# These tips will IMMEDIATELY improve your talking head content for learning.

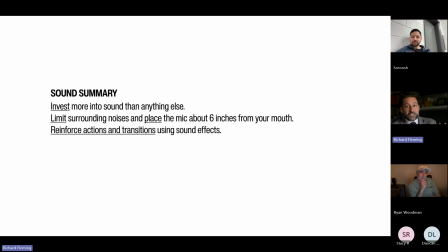32:54 It was so visceral that I physically jolted to get out of the way of it. And it was going from one back speaker to one front speaker, and it conveyed the sound, the depth for that. And just so it's very powerful. And a lot of video editors forget about it, because they think I've already talked and I already did what I need to do, so why do I need to worry about sound?
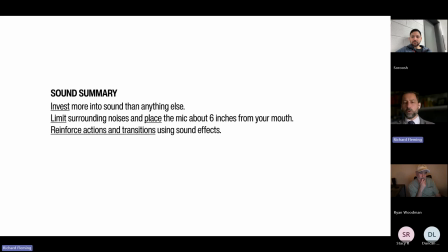33:13 We're going to talk about why that's important and how to do it. Some rules of thumb when you're recording: just limit the sound and noises, obviously unplug devices that are loud. And then I don't like the people that are like placing the microphones in their hands and they're talking on like a card or something. Just get a normal lav mic and clip it 6 inches from your mouth. That's it. There's no need to do all this other stuff.
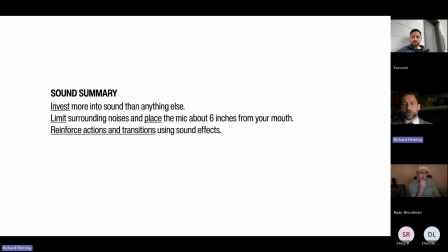33:33 There are tools in some of your editing software, if you're using Premiere, that will clean up your audio and enhance your speech in a beautiful way. Audio now is like better than it's ever been, but you still need to get a good quality input in. So you want to have something that they can enhance, but just know that a lot of it is much better than it used to be.
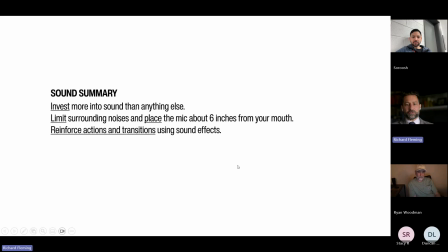33:52 Now we're going to talk about like how you're reinforcing these actions and transitions in your edit itself using sound effects.
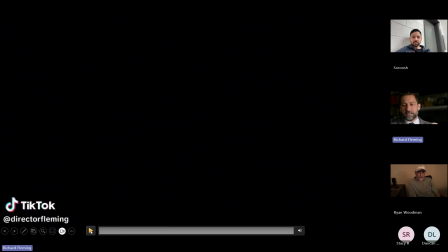33:58 I'm going to show this like little demo, and I want you to pay attention to the sound effects in my video.
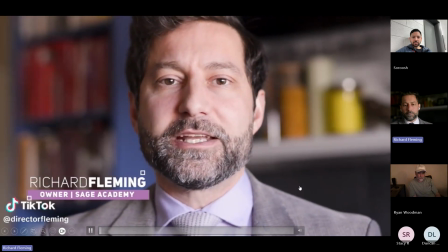34:03 Here we go.
Years ago, I had a client come to me with a change management program that they spent $1.1 million on,
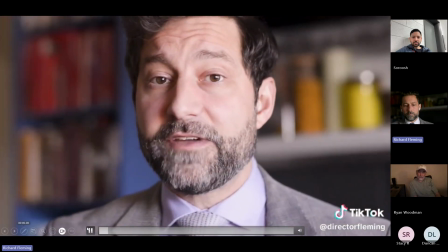34:10 and it was a total failure. And the reason it was a failure is because the employees were not engaged.
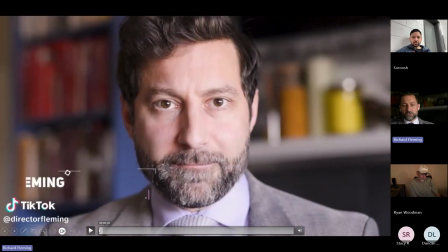34:16 Think back to it.
So that's it. That small little thing, you have this little change machine that they spent $1.1 million on, and it was a total failure.
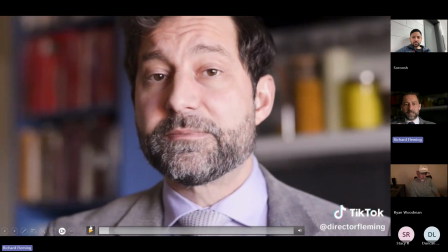34:25 Okay, and the reason it was a failure is These kinds of things you add on and you stack throughout the entire video because it adds more interest, and you would never think of it as an audience member. It would go by you and you wouldn't think anything of it, but it adds a richness to it and it breaks up the boredom.
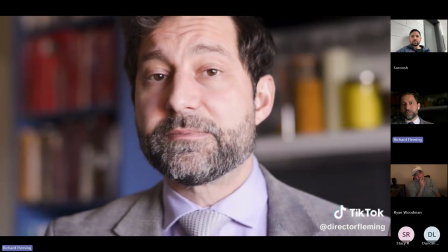34:42 It also, if you notice when the ching happened, the cha-ching, it was a good point for me to have, I just emphasized my point and then it had a pause and it was totally worthless. It set up an expectation and then I delivered a different punchline. And so again, this is a very, very like
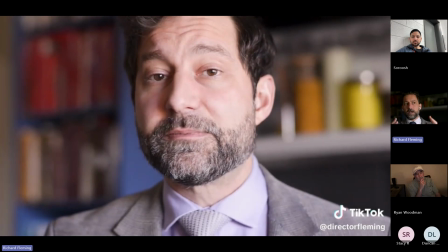35:00 microscopic way for you to create impact without doing too much. These were two different sound effects. I found a money counting machine. It's not native to that image. I found that image, I used that image, and then I looked for the sound effect that would roughly correspond to it.
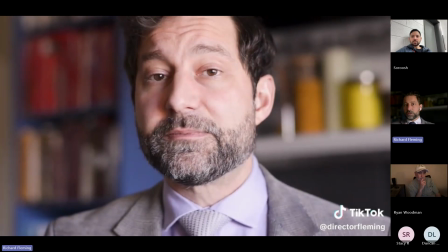35:19 So you're doing slightly extra work in that it wasn't just inherently there. I had to find it and build that. But I want you to start thinking about, how do you use sound to tell a story? And so when you do your video and you do your edit and you get it done, go through it again and be like, okay, what do I hear?
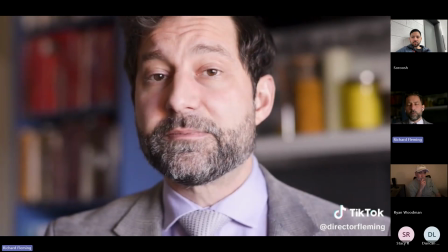35:34 Like eyes closed or a picture off, what do I hear? And where are there opportunities for me to reinforce these things? There's another one I did recently where I talked about people spinning their wheels. And I literally had a car drifting, and then I added a bunch of like squealing tires, brake noises,
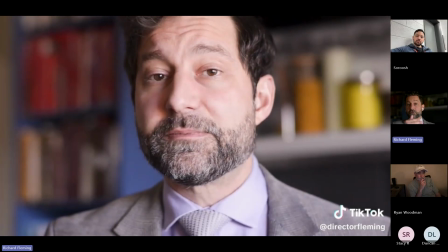35:54 crashing noises, and it creates an impact. It's like, this is dangerous. And so you see an image of a F1 racer who's drifting. The assumption is not that they're going to crash, but if I put the sound in there, I'm now adding that association.
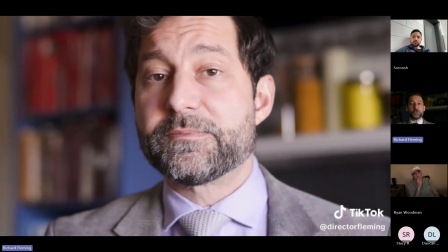36:08 So that clip that I had, my B-roll clip, now has new meaning that it didn't have when it just existed out of context. All we're doing here is adding more and more context. One of the ways you can add a lot of this stuff is you can go to a site like Artlist.
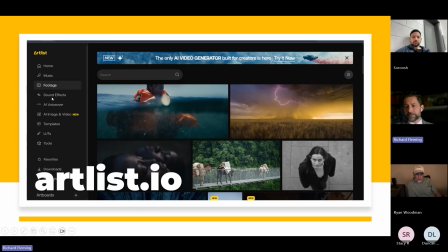36:21 They have both. They have footage, they have sound effects, they have music. They're great. They're like a one-stop shop. I'm not a partner with these guys. I'm not sure what their pricing looks like. I use different vendors, so I just have subscriptions to it. But it's something to consider if you want to add really high quality B-roll and you want the licensing to be kind of self-contained.
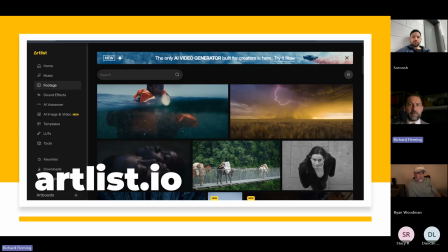36:39 I mean, you can also buy packages. People sell sound effects packages. I see them all the time on Instagram. They're advertised to me. You get a library of maybe 500 sounds, and you just go through and you use the ones that you think have impact. This can also be used for things like transitions, where you do like a wipe, right? Or a quick whip pan.
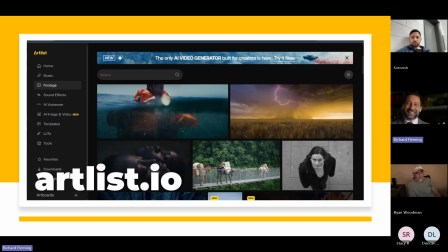36:56 What's really cool is I'm seeing technology now where it's kind of comical. There's a guy, he designed a fight scene from a famous movie.